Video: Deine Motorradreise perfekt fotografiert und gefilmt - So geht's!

Auf grundlegende Dinge zu den Einstellungen eurer Kamera möchte ich hier gar nicht näher eingehen, denn das können andere besser als ich. Schon sehr alt, aber immer noch sehr gut ist beispielsweise dieser Ratgeber von National Geographic, mit dem ich selbst vor über 20 Jahren das Fotografieren gelernt habe.
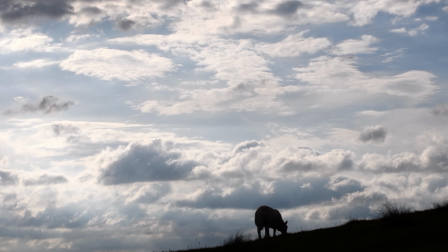4:40 Ich möchte aber trotzdem auf eine Sache eingehen, die leider viele nicht auf dem Schirm haben, wenn man nun mal eben schnell schnell ein Foto mit dem Handy macht.
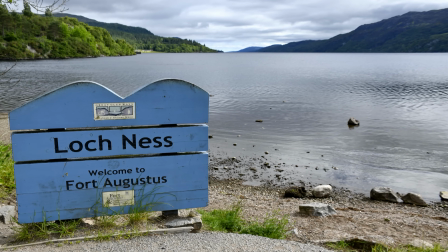4:47 Nämlich die Wahl der Perspektive und die sogenannte Drittelregel, mit der man ohne großen Aufwand direkt einiges mehr an Qualität erreicht.
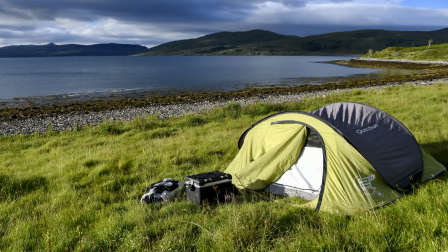4:54 Mit Perspektive sind verschiedene Blickwinkel gemeint.
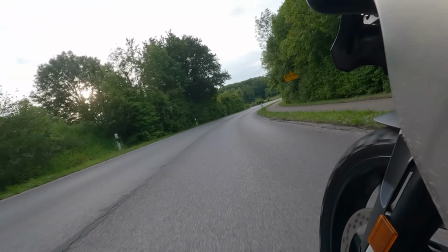4:57 Geht für ein Foto eures Motorrads beispielsweise in die Hocke, montiert eure Kamera am Sturzbügel und filmt das Vorderrad während der Fahrt oder lasst euren Sozios während der Fahrt eine Kamera führen.
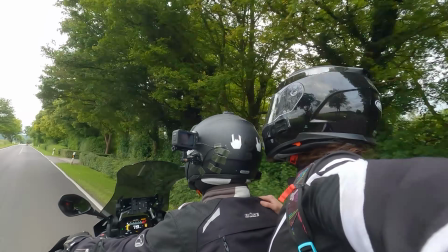5:06 In diesem Punkt habe ich ehrlicherweise auch noch Nachholbedarf, da meine Anfänge noch in der analogen Zeit liegen und ich deswegen viel zu linear denke.
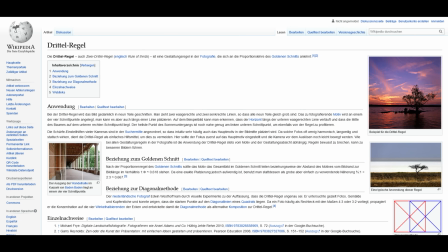5:14 Wichtig ist außerdem die Drittelregel. Viele von uns setzen ihr Fotomotiv automatisch in die Mitte des Bildes, was vollkommen natürlich und auch nicht falsch ist.
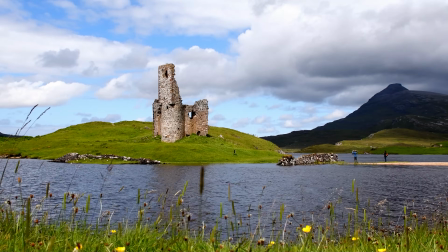5:22 Wenn man aber auch hier die Perspektive ändert und das Motiv etwas weiter nach links oder rechts versetzt, kann man viel interessantere Bilder gestalten.
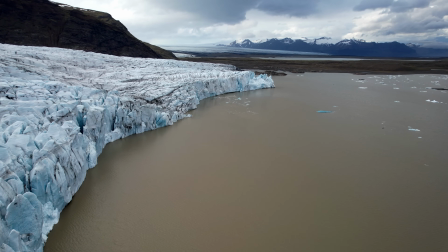5:29 Die Aufteilung des Bildes im Drittel wird von den meisten Menschen nämlich angeblich als besonders harmonisch empfunden,
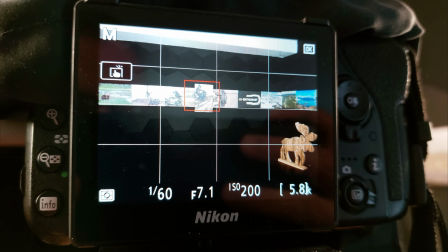5:35 viele Kameras haben dafür im Sucher oder im Display bereits Hilfslinien eingeblendet. Fazit, für die meisten Fahrer reicht ein modernes Smartphone völlig aus, um unterwegs tolle Bilder und Videos der Tour zu machen. Sie sind handlich, einfach zu bedienen und haben viele Funktionen, die Aufnahmen von Fotos und Videos erleichtern. Für gute Landschaftsaufnahmen lohnt sich aber eine Spiegelreflexkamera und ein etwas tieferer Einstieg in die Grundlagen der Fotografie.
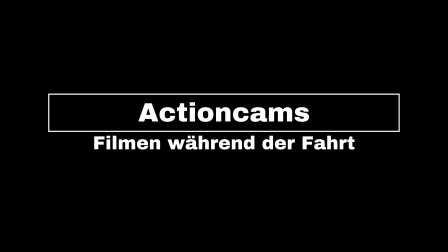6:00 Aber während der Fahrt das Handy rausholen und filmen ist natürlich ein No-Go. Trotzdem habe ich euch gerade was vom Filmen während der Fahrt erzählt. Damit sind wir beim Elefanten im Raum, wenn es um dynamische Filmaufnahmen während der Fahrt geht, nämlich den Actioncams und wie man sie am besten einsetzen kann. Die Wahl der passenden Actioncam ist euch überlassen und diesem Thema möchte ich mich hier auch nicht weiter widmen. Ich möchte aber mit einem Vorurteil aufräumen, das mir immer wieder begegnet. Denn entgegen der Werbung braucht ihr nicht die neueste GoPro und jede Menge Zubehör für in Summe 500 Euro und mehr, um während der Fahrt tolle Aufnahmen zu machen. Viel wichtiger als die Kamera selbst sind ihre Einstellungen, allen voran die Auflösung, die Bildrate, die Stabilisierung, das Color Grading und die Wahl der richtigen Perspektive.
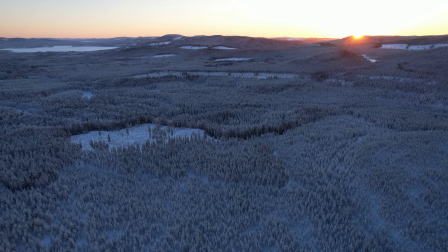6:43 Bei der Auflösung bin ich sehr pragmatisch. Holt alles aus der Kamera raus, was geht, arbeitet mit der euch höchstmöglichen Qualität.
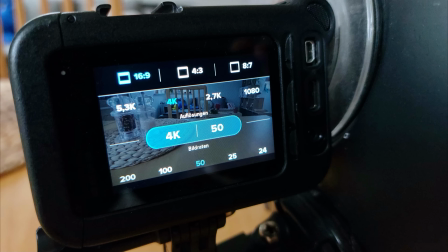6:51 Ich persönlich filme ausschließlich in 4K und das aus gutem Grund.
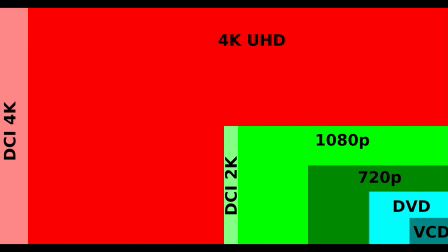6:55 Selbst wenn man die Aufnahmen später auf HD-Qualität reduziert, hält man sich mit Originaldaten in 4K immer noch die Tür offen, eines Tages mit der höheren Qualität weiterzuarbeiten.
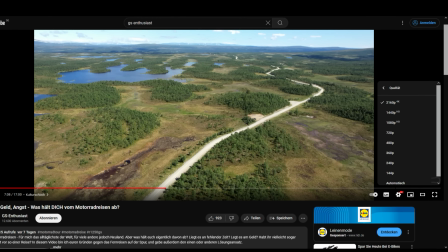7:04 Und solltet ihr später sogar einen kleinen Film daraus schneiden wollen, ist es gut, möglichst hohe Qualität zu haben.
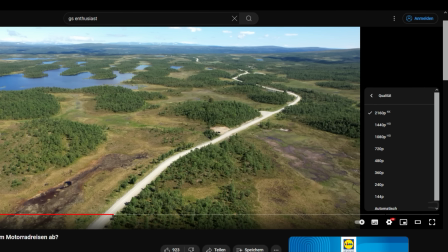7:10 Denn selbst gute Bearbeitungsprogramme wie Photoshop oder Premiere können aus miesem Ausgangsmaterial auch kein Gold mehr zaubern.
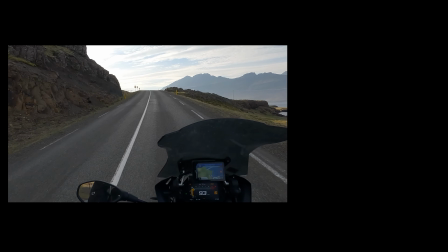7:17 Weiterer Vorteil der hohen Auflösung, aus euren Aufnahmen im Querformat könnt ihr später problemlos Videos im Hochformat extrahieren, um diese für das Handy optimiert zu nutzen.
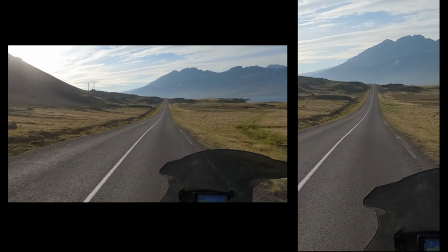7:26 4K bringt die nötige Auflösung mit, damit euer Hochkantvideo immer noch HD-Qualität hat.
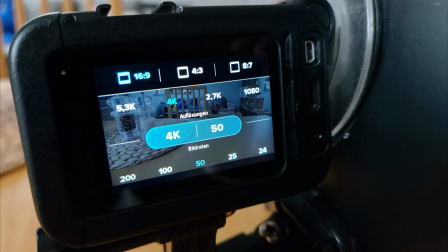7:31 Die Bildrate, in den Menüs der Kameras oft als FPS für Frames per Second angegeben, ist da schon ein anderes Thema.
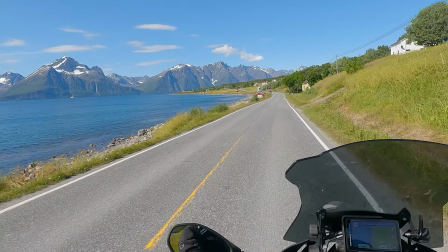7:38 Das sind die Einzelbilder pro Sekunde, die eure Kamera aufnehmen soll und über die müsst ihr euch schon vorher Gedanken machen.
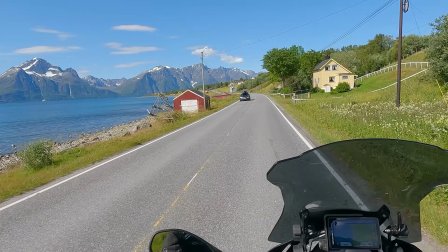7:44 Wollt ihr ruhige, aber trotzdem sehr detailreiche Aufnahmen, solltet ihr eine höhere Bildrate wählen, beispielsweise 60 FPS.
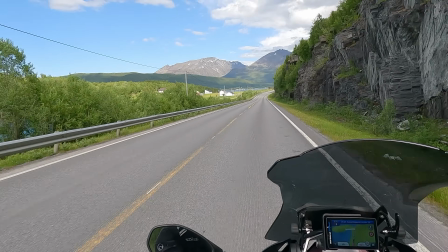7:51 Dynamischere Aufnahmen bekommt ihr mit geringeren Bildraten hin, beispielsweise mit 24 FPS.
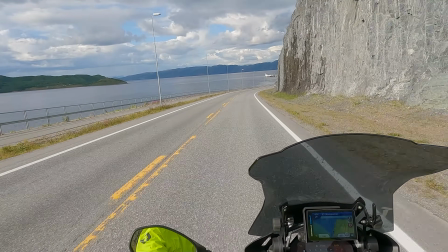7:56 Guter Mittelwert sind hier 30 FPS, die genug Detailreichtum, aber auch Dynamik mitbringen und mit denen ich beispielsweise filme.
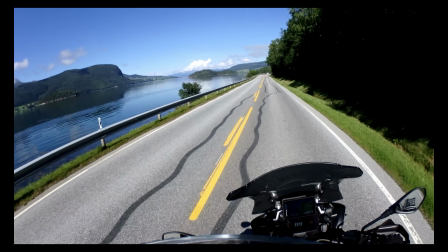8:03 Nächstes Thema ist die Stabilisierung. Die ist der Hauptgrund, warum ich die Aufnahmen meiner Nord Cup Reise 2020 heute nicht mehr sehen kann,
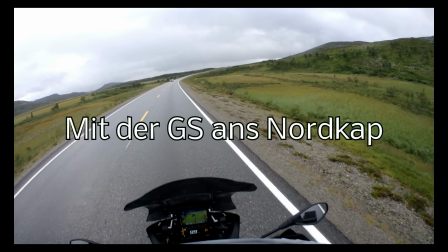8:10 ohne einen Brechreiz zu bekommen, denn meine damalige Kamera hatte keine Stabilisierung. Um die Aufnahmen trotzdem dem ruhig und ohne Schleudertrauma meiner Zuschauer zeigen zu können,
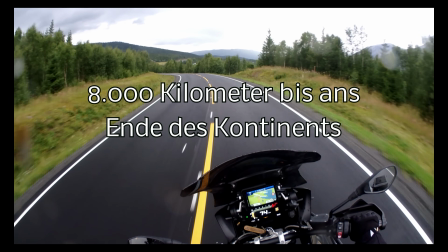8:19 habe ich sie nachträglich am PC stabilisiert und das Ergebnis ist diese krasse Krümmung der Aufnahme an den Rändern.
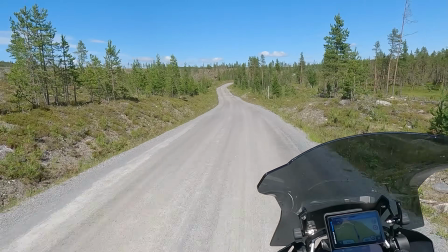8:26 Stabilisierung ist wichtig, um Schlaglöcher und eure natürlichen Bewegungen zu filtern und alle modernen Actioncams bieten diese in verschiedenen Stärken an.
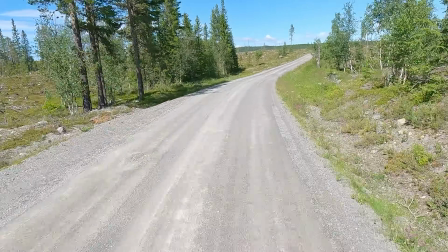8:33 Da ich ein eher ruhiger Fahrer bin und viel Wert darauf lege, in meinen Videos viel der Landschaft zeigen zu können, filme ich mit meiner GoPro in der sogenannten Boost-Funktion.
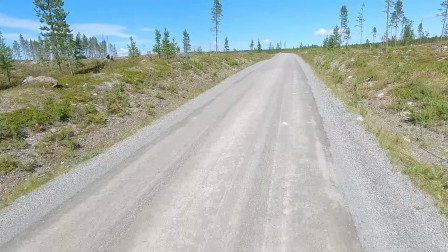8:41 Das ist die maximale Stabilisierung, die bei Geradeausfahrten ein wunderbar stabiles Bild gibt.
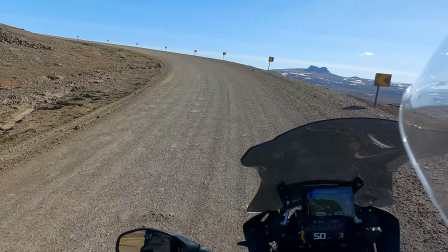8:46 Wenn ihr hingegen viele Kurven fahrt, solltet ihr die Stabilisierung niedriger schalten, denn ansonsten kommt die Kamera in den Kurven nicht hinterher.
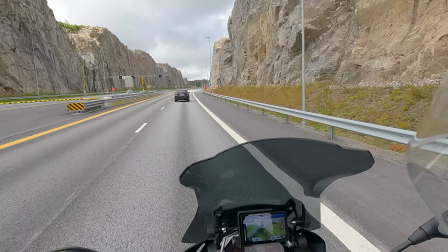8:53 Viel zu wenig Beachtung findet außerdem das Color Grading.
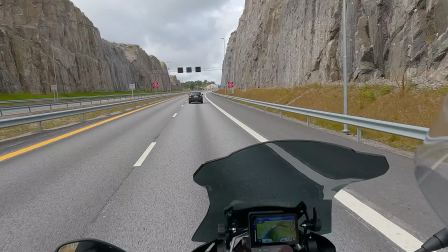8:56 Ihr könnt in eurer Action Cam nämlich nicht nur einstellen, welche Auflösung, Bildrate und Stabilisierung sie fahren soll, sondern auch wie stark sie Farben und Kontraste setzen soll.
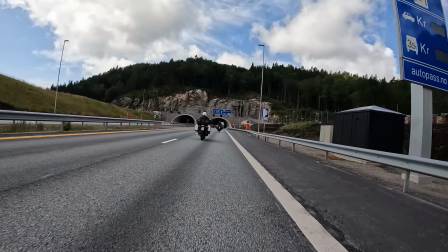9:05 Die GoPro beispielsweise kann ihre Farben von matt bis kräftig darstellen, je nachdem wie viel Arbeit man hinterher noch in die Nachbearbeitung und das sogenannte Color Grading stecken möchte.
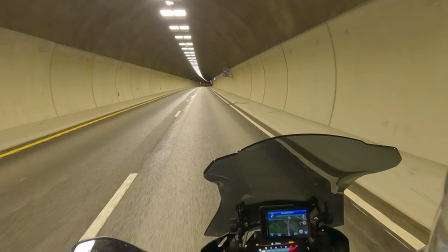9:14 Wollt ihr bereits eine fertige und sehr kontraststarke Aufnahmen, könnt ihr die Einstellungen entsprechend hochsetzen.
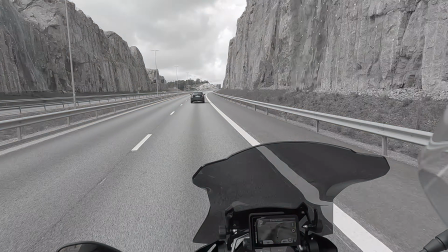9:19 Wenn ihr aber wie ich später am PC selbst entscheiden wollt, wie stark Sättigung und Kontrast sein sollen, dann solltet ihr eure Einstellungen auf Matt setzen.
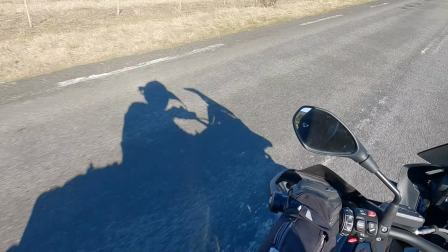9:27 Perspektive und Blickwinkel sind auch bei der Action Cam ein großes Thema.
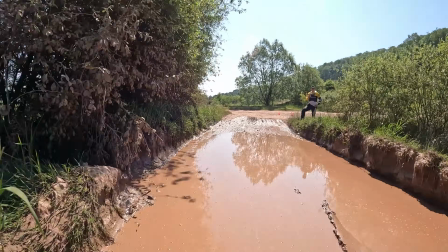9:31 Hier sind eurer Fantasie wirklich keine Grenzen gesetzt, denn für so ziemlich jeden Ort gibt es eine passende Halterung.
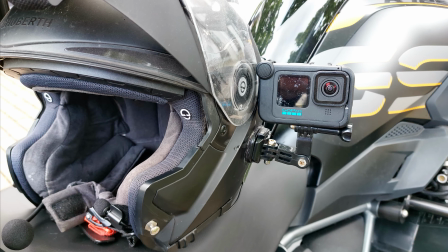9:37 Ich persönlich trage meine GoPro am Helm. Damit sehe ich für andere ziemlich komisch aus, bekomme aber genau die Aufnahmen, die ich möchte.
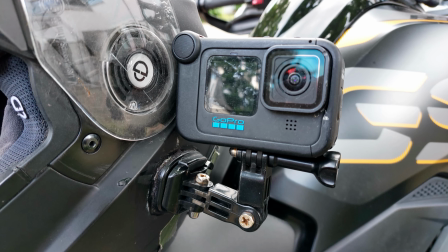9:44 Denn nicht ohne Grund danke ich euch am Ende meiner Videos fürs Mitfahren und ich möchte ganz bewusst die Perspektive des Mitfahrens erzeugen.
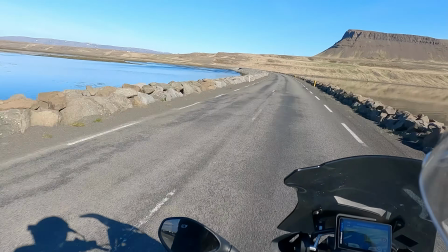9:51 Vorne am Kinn, wie es viele andere Reisevlogger machen, könnte ich meine Kamera gar nicht befestigen, denn wegen des hohen Windschilds würde man in der Aufnahme kaum etwas sehen.
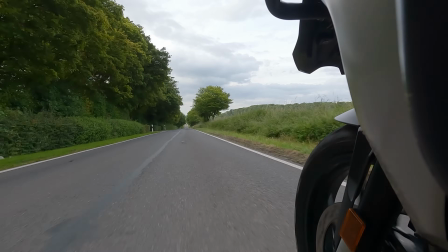9:59 Etwas dynamischere Aufnahmen bekommt ihr, wenn ihr eure Kamera beispielsweise an den Sturzbügeln befestigt.
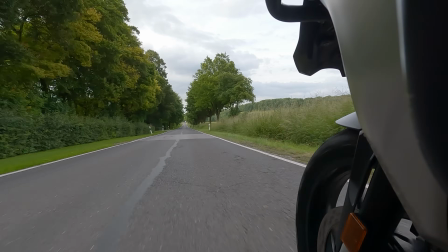10:04 Wichtig ist hier nur, dass ihr die Kamera problemlos erreichen könnt und sie euch nicht während der Fahrt von der Straße ablenkt. Übrigens, wenn ihr eure GoPro während der Fahrt filmen lasst, wird eure Aufnahme vermutlich so klingen. Wenn ihr das umgehen und stattdessen euren Motor hören wollt, könnt ihr über ein Lavalier-Mikrofon in eurem Helm nachdenken.
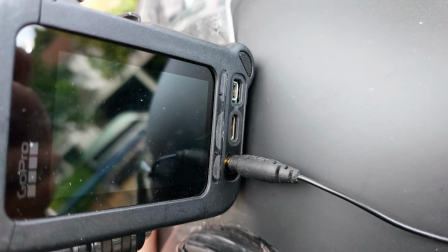10:29 Das stöpselt ihr in den Media-Modder GoPro ein und verlegt es ins Innere eures Helmes.
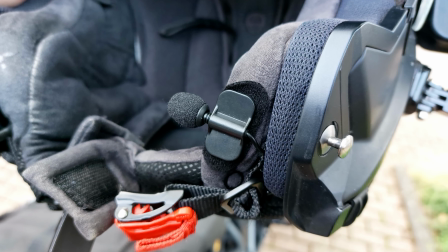10:33 Schon habt ihr in euren Aufnahmen statt lautem Windrauschen das Geräusch eures Motors und könnt eure Aufnahmen außerdem während der Fahrt live kommentieren. Zu diesem Thema kann ich euch dieses Video von Walle sehr empfehlen, die Idee mit dem Mikro im Helm habe ich nämlich von ihm. Ganz wichtig am Ende, testet euer Equipment. Fahrt für den nächsten Einkauf mit dem Motorrad statt dem Auto und lasst einfach mal alles mitlaufen. Die Limitierung ist in der Regel der Mensch und seine Kreativität, nicht aber die Technik.
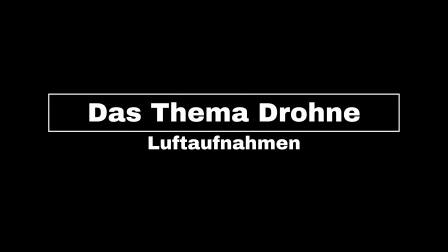11:00 Da die Frage kommen wird, lasst uns noch kurz über das Thema der Drohne sprechen.
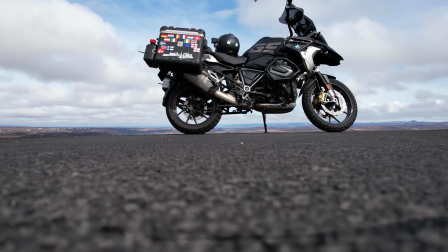11:05 Ganz ehrlich, eine Drohne braucht ihr grundsätzlich nicht, um eure Reise ansprechend festzuhalten.
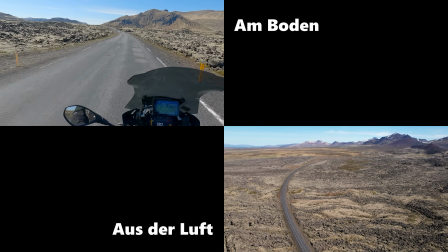11:10 Sie kann aber sehr nützlich sein, denn erst aus der Luft könnt ihr die Weite der Landschaft um euch herum vollumfänglich erfassen.
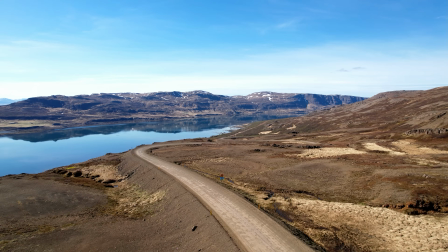11:17 Auch sind damit ganz neue Perspektiven und Aufnahmen von euch während der Fahrt möglich, zum Beispiel diese lustigen Hinterherflüge,
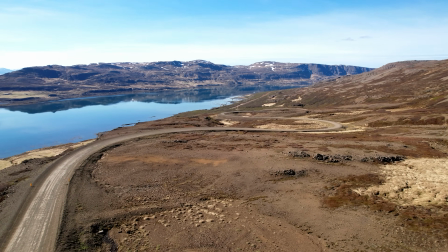11:23 wie ihr sie sicherlich schon dutzende Male bei diversen Vloggern gesehen habt, nur eben bei mir nicht.
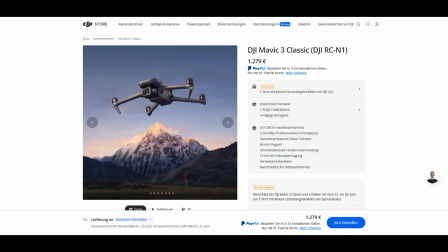11:28 Nachteil dieser kleinen Dinger, gute Drohnen sind viel zu teuer, um sich mal eben eine zu kaufen.
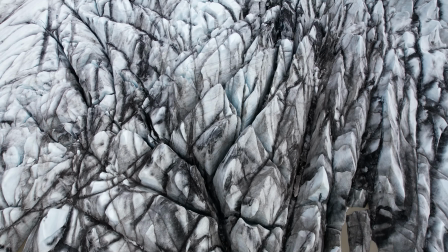11:33 Auch das spätere Fliegen ist nicht immer so einfach, wie es aussieht. Es kann eine Weile dauern, bis man in der Lage ist, gute und auch interessante Aufnahmen zu machen.
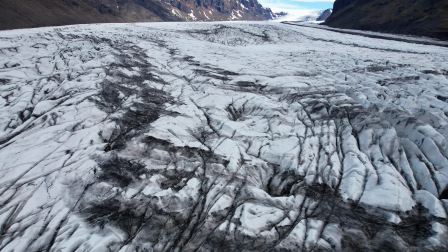11:41 Die Drohne hat oft diverse Manöver vorprogrammiert, ich persönlich fliege aber alle meine Manöver manuell und das erfordert viele Übungsflüge.
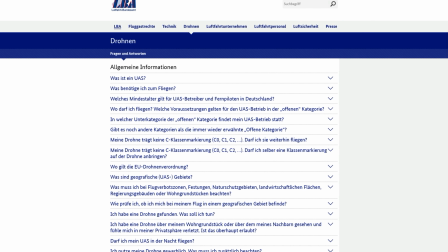11:48 Von den rechtlichen Bestimmungen will ich hier gar nicht erst anfangen, daraus könnte man leicht ein eigenes Video machen.
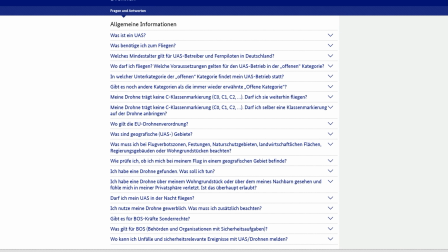11:53 Nur so viel vorweg, wollt ihr euch eine Drohne holen, dann achtet auf das Gewicht, denn je nach Gewichtsklasse gelten unterschiedliche Vorschriften.
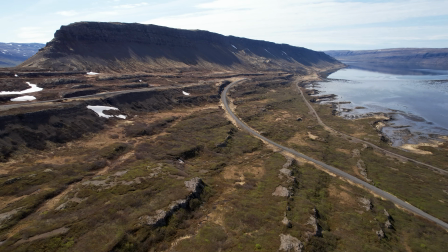12:01 Außerdem müsst ihr euch im Klaren darüber sein, dass man nicht einfach überall fliegen darf, auch wenn vielen Drohnenpiloten Flugverbote leider schlichtweg egal sind. Meine Empfehlung, wenn ihr Bock auf eine Drohne habt, holt euch ein günstiges Einsteigermodell wie beispielsweise die DJI Mini oder ähnliches. Ich persönlich fliege die DJI R2S, die aber bereits so teuer ist, dass sie sich nur für regelmäßigen Gebrauch lohnt. Aber auch die günstigeren Drohnenmodelle bringen bereits 4K-Kameras und sehr gute Flugeigenschaften mit.
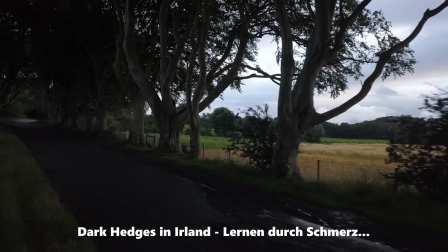12:29 Und wenn ihr sie habt, geht auf jeden Fall mal einen Tag in die Felder und trainiert mit ihr, denn im Baum landet ihr schneller, als es euch lieb ist. Damit sind wir im Grunde durch und ihr könnt euch auf den Hobel schwingen.